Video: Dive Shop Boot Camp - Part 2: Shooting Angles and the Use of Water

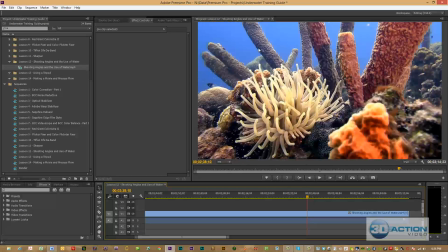[43:57]
On this shot, I had to swim around 3 times looking in my viewfinder monitor until I finally found an angle where the water got dark enough that I knew I was going to be able to fix it in post-production and
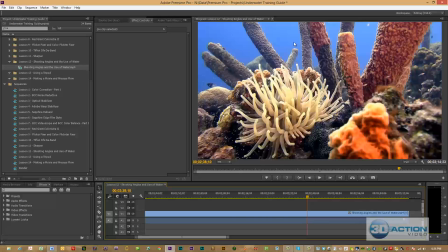[44:13]
create that sense and tone to make the other colors pop.
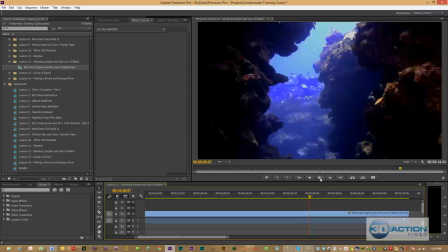[44:18]
This is a scene that I'm going to play for a little while, and then we'll talk about some of the concepts.
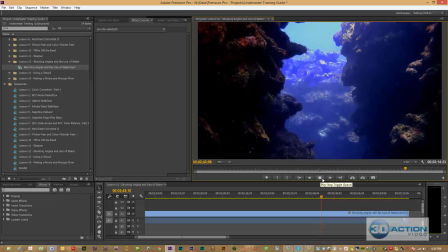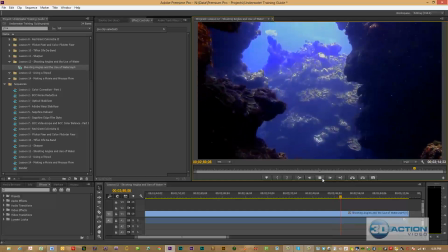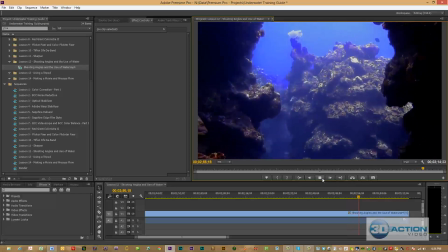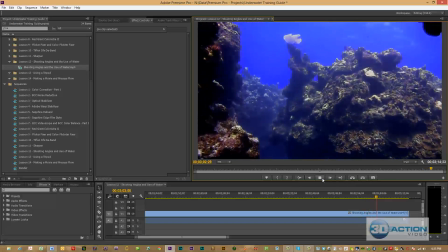On this scene, what happens is we're swimming along the reef, and I said,
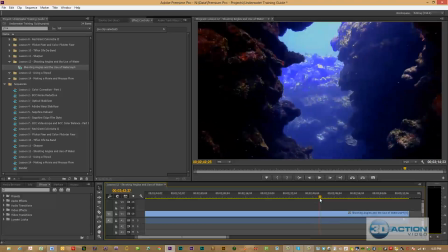[44:52]
when you're doing a scene swimming along the reef, you don't want that camcorder moving up and down or going to the left and right. Pick a spot and then make a beeline for it. So in this shot, my beeline was right up here.
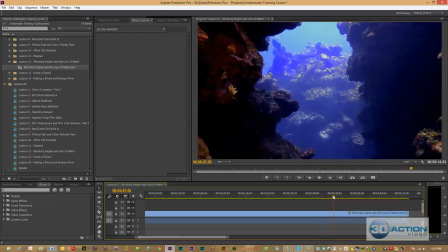[45:04]
I wind up positioning myself, and then I'm swimming. You notice I'm coming to the beeline.
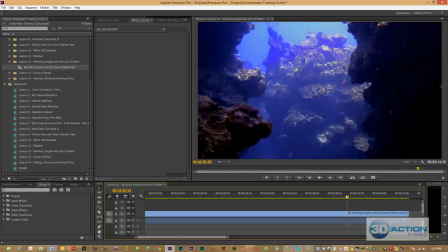[45:10]
I'm trying not to move to the left or right. I'm going to talk about some of the issues regarding matting.
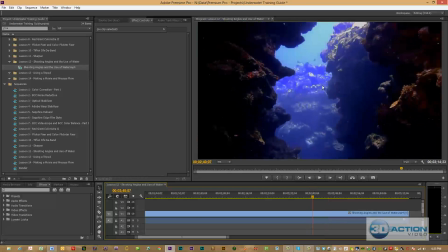[45:14]
We'll notice that I brought that mat down too far. We have some blue leakage going on.
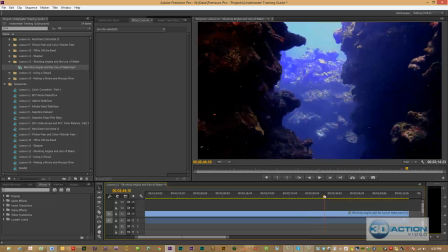[45:21]
We come along. You can really see this leakage going on around here.
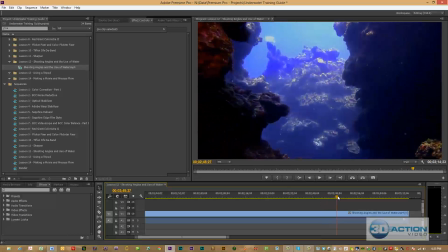[45:26]
It's not really appropriate. In this scene, I probably should have laid down about 15 mats.
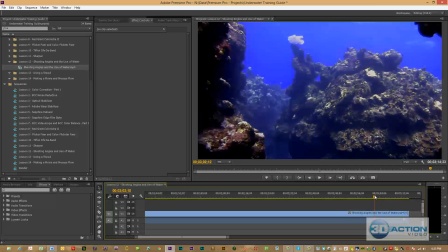[45:32]
As I get to the top, it gets a little bigger. Look right here that you'll see the leakage and the colors going on.
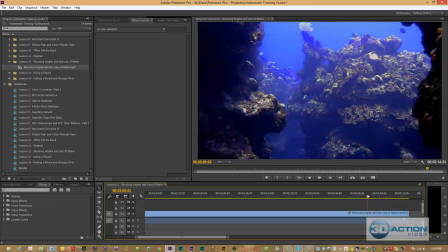[45:38]
And this is where you really have to make multiple mats and be really more precise on what you're doing.
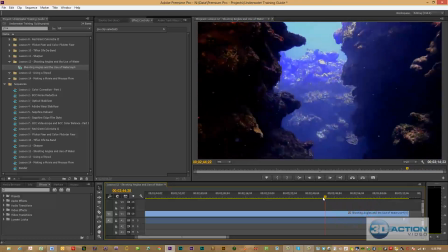[45:45]
And even I get lazy sometimes, I don't do it. But probably in a scene like this that has a changing watercolor and blues, you'll notice as we get
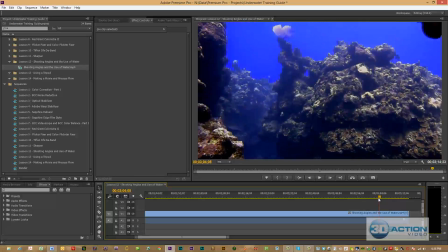[45:54]
come up to the lower depths, look how blue that water gets.
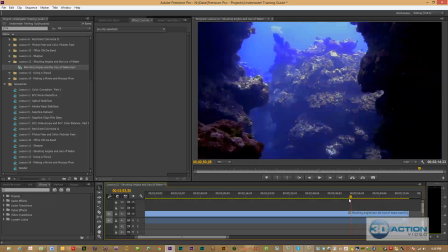[45:59]
And I really should have laid down multiple mats to properly colorize this water.
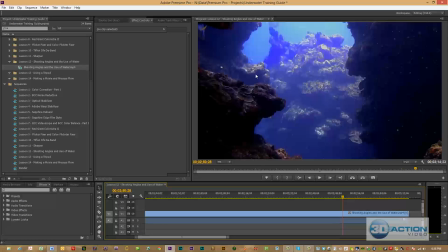[46:03]
Did a little better delineation between the scenes of the water and coral, and then move forward from that point.
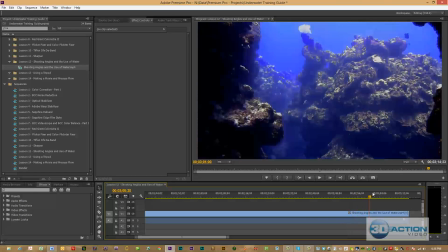[46:10]
That's where I said that when you wind up getting that leakage, see how that brown comes back right now?
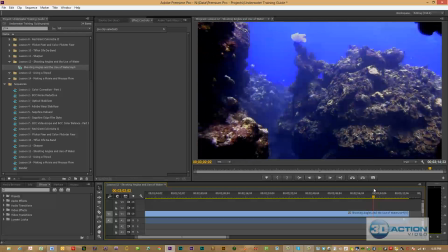[46:14]
When you wind up getting that leakage, you really got to lay down the multiple mats, but I tried to keep water across the top of the screen.
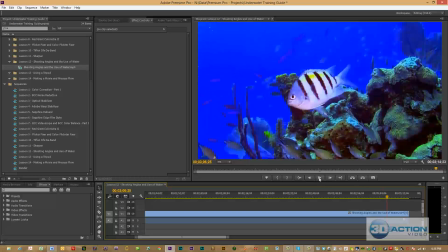[46:22]
This is another lockdown shot where I'm just letting the camcorder sit there and let all the activity happen, and you'll see these shots.
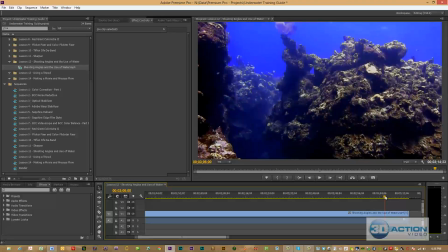[46:31]
I'm not really moving that camcorder. I'm not following any fish. I'm just going to let it roll, and you can wind up getting some fantastic shots.
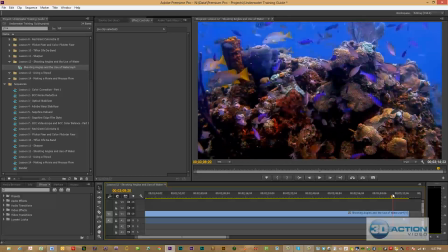[46:39]
Now, in here, I haven't applied the color flicker yet, and if I would have wound up applying the GenArts color flicker routine,
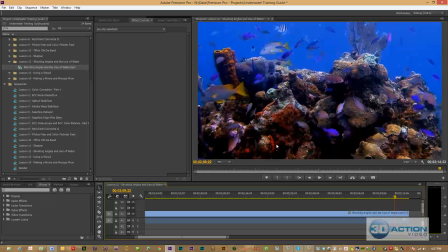[46:47]
that would wind up really fixing all these colorizations by hitting it on this one particular frame here with that great red,
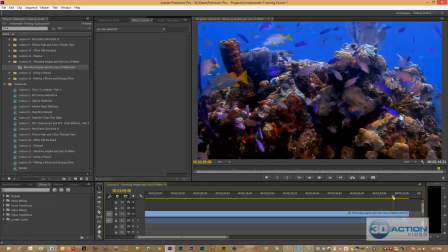[46:56]
and then I wouldn't get that right there. You see that variance right there? I wouldn't get that. So this is especially it gets brighter. We have a little flicker going on right there.
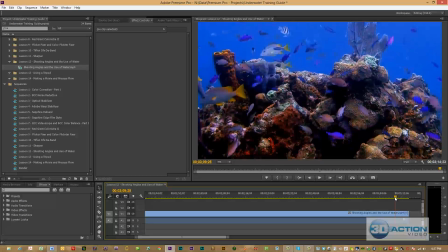[47:08]
So that's where you would use that remove color flicker from fire, would really clean all this up. It's the same concept. A lot of water, darker blue, trying to get water across the top and let that action just happen.
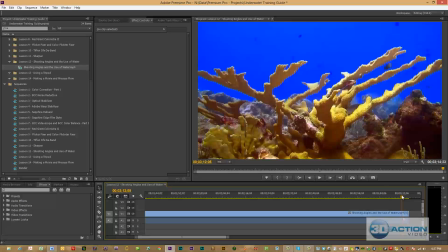[47:22]
And then finally in this scene, these are two elkhorn. We got some great yellow. Look how that dark blue just make these yellows pop. Everything across the top of the scene so that we're adhering to our roles, really giving us a perspective background, and it's just a wonderful, wonderful shot.
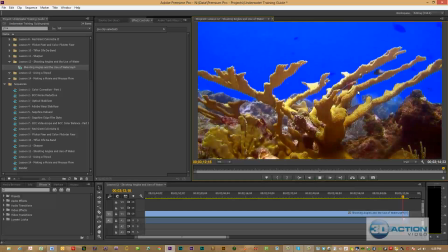[47:42]
And we'll just let this play along with the fish swimming all around. This is another scene where I just took it and repositioned the camcorder.
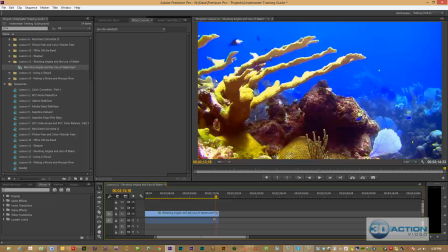[47:49]
I had the coral sitting off to the left. I have some of the arms coming out. We have activity going on regarding fish. Just another really cool scene in 3D.
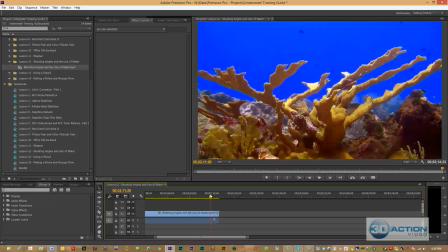[48:00]
All these arms like this come shooting out of the screen.